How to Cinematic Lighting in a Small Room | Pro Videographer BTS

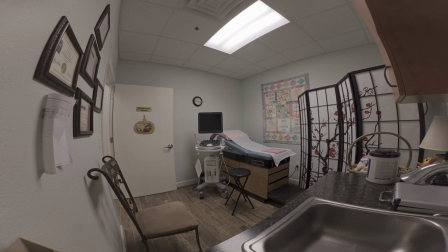0:00 Hello, my name is Nathan LaVallee and I'm going to be breaking down a lighting scene from a recent shoot that I did. I own a media business located in Central Florida called Bright Valley Media and I am available for hire. I'll leave my contact information in the description. With this lighting setup, I had a vision for a project for running a Facebook ad.
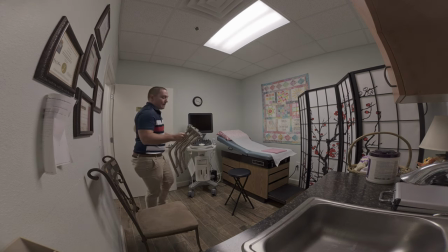0:17 And so I wanted to utilize a teleprompter to shoot a great talking head. And I wanted to do it in the actual room that tied to the topic.
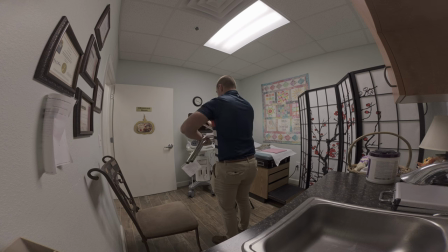0:26 Now, this client, it's an organization that is an abortion alternative organization.
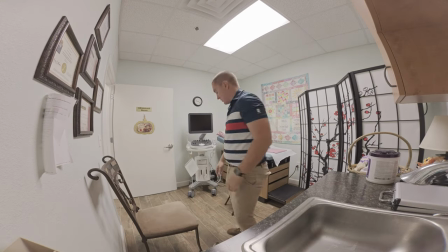0:33 They provide free services to mothers who are in crisis and contemplating abortion. As you can see here, I'm just dropping in the bases of my C-stands.
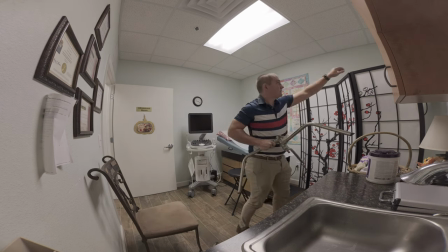0:41 I find this to be a great first actionable step to setting up your lighting. Basically, I'm identifying where I want my primary lights to go.
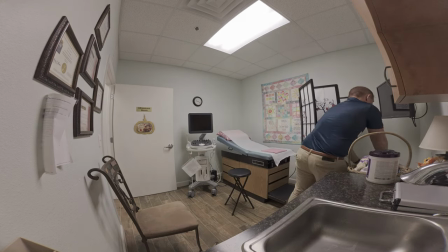0:50 Now, this accordion that you see me just now move is something that I brought into this room.
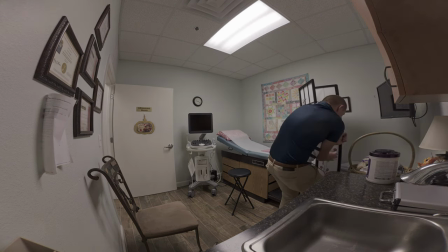0:55 It's not typically in the room, but the background needed to be broken up.
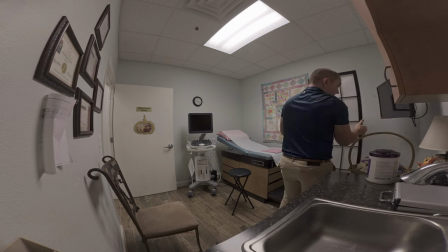1:01 I wanted to provide some gradient, and so I brought this in. I saw it in another room and thought, I'm going to bounce a light through this, and it's going to make a very pleasant background.
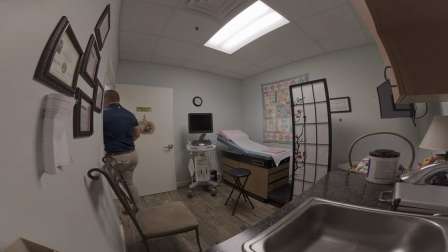1:10 By the way, if you want, you can just fast forward to the end. It's going to show the result of this lighting setup. If you'd like, you're welcome to do that.
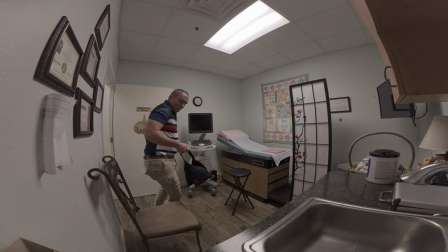1:17 Here, I'm bringing in my sandbags.
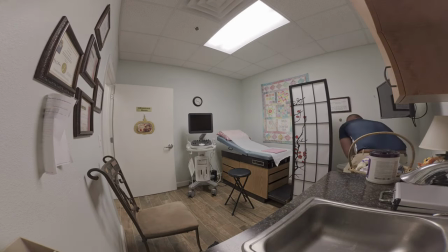1:18 Because it's such a small room, I am shooting with a wide-angle camera here, so it's kind of hard to tell, but because it's such a small room,
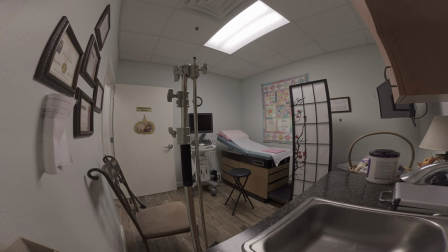1:27 it's really important to weigh these down so that you don't have any issues. So here I've brought in my tops to the C-Stands, and I'm getting them prepared to drop some lights onto. Now here I'm going for a simple key light hair light setup,
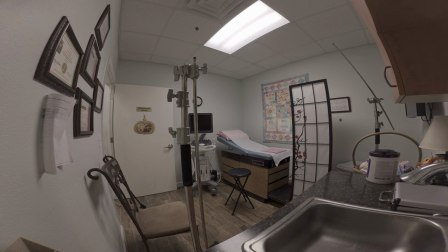1:45 and I'm hoping that that white door in the background is going to form a great bounce so that my shadows aren't too intense. Here I'm extending my boom-pull. I'm actually planning with this shoot to utilize an XLR mic, the NTG3 from Rode.
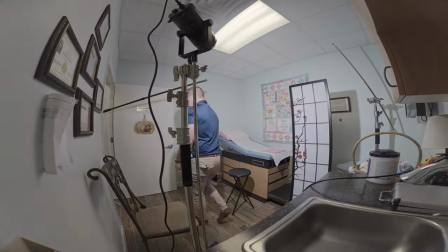2:02 So I dropped in a 320-watt LED for the key light. I got that turned on, got the bone mount protector off, and I'm bringing in my softbox.
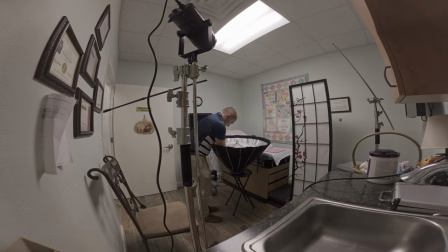2:11 This is a massive octagon softbox, double diffusion.
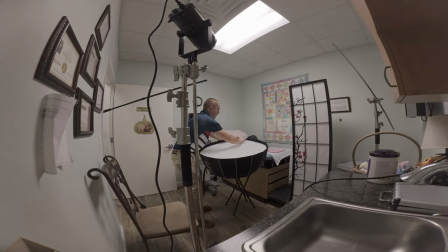2:15 So I got that inside diffusion, I got that top diffusion in there, and I'm going to drop that directly onto to the light.
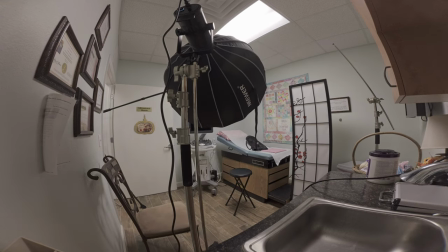2:21 Now I decided to go with the octagon for this because I knew that I was going to be lighting that background with an actual light.
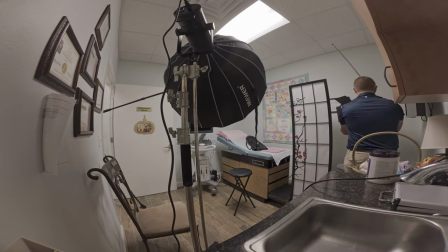2:28 And here I'm doing that. So I'm putting a stand, a clip onto my stand, and I'm mounting an LED panel to that.
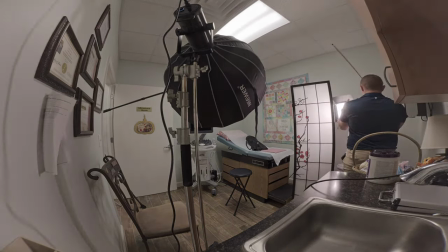2:35 Now I had to fiddle with this a little bit because with how I initially set it up, there was a major hot spot in the middle.
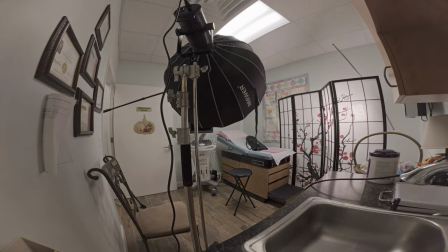2:41 It did not look like the back was lit with a nice gradient. It just looked like there was a light blasting through the middle.
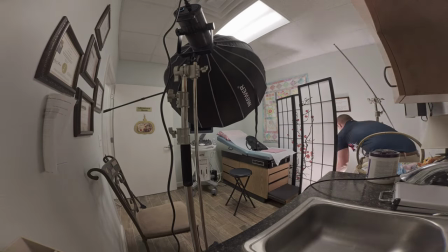2:46 So I decided to put it lower and shoot it up and this looked a little bit better.
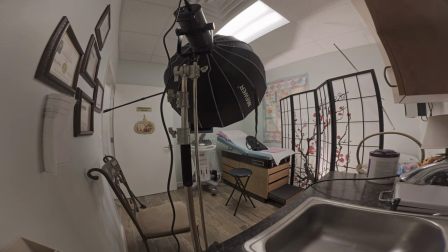2:51 There I messed with the color temperature just thinking what do I want the temperature of that to look like in my camera.
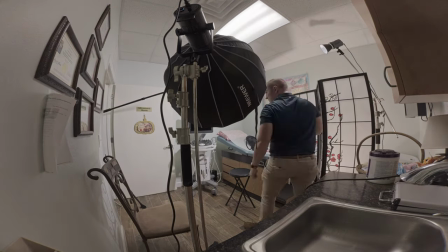2:57 Here I'm bringing in the hair light. It's a 60 watt cob. I'm gonna run it pretty much at full brightness with just the reflector on shined right at where the talent is gonna be.
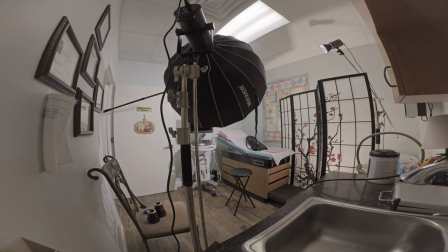3:08 I'm visiting with the client. We're about ready to bring someone in to actually see what the set looks like but before I do that I always like to sit myself down where
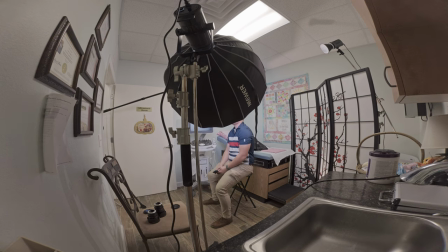3:19 the person is going to be to make sure that the lights are not so painfully bright that it's difficult to read the teleprompter I haven't brought
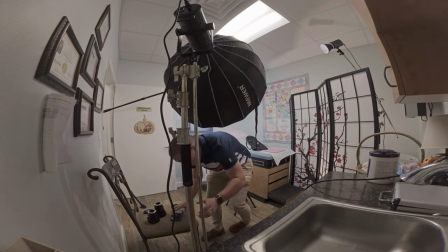3:26 the teleprompter in but I just every time I like to stand or sit where the talent's going to be
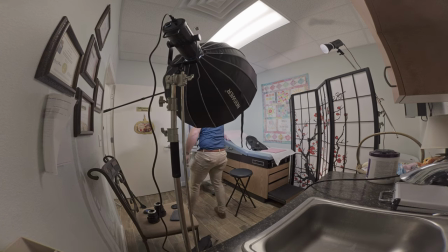3:31 I make some final adjustments and And then we continue on with the setup.
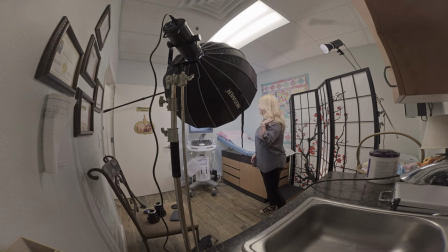3:44 Here I'm bringing in the talent so I can make sure the shot looks okay. Now with this, we're going to have to do some work because this is someone that works at the organization.
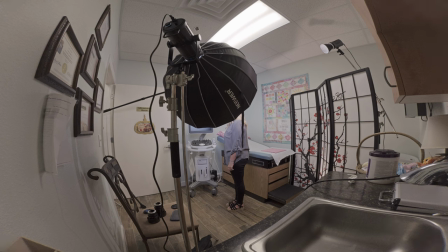3:59 It's not an actor. It's not an actress, rather. But it's someone who works in the organization, which is perfect for the type of video we're doing.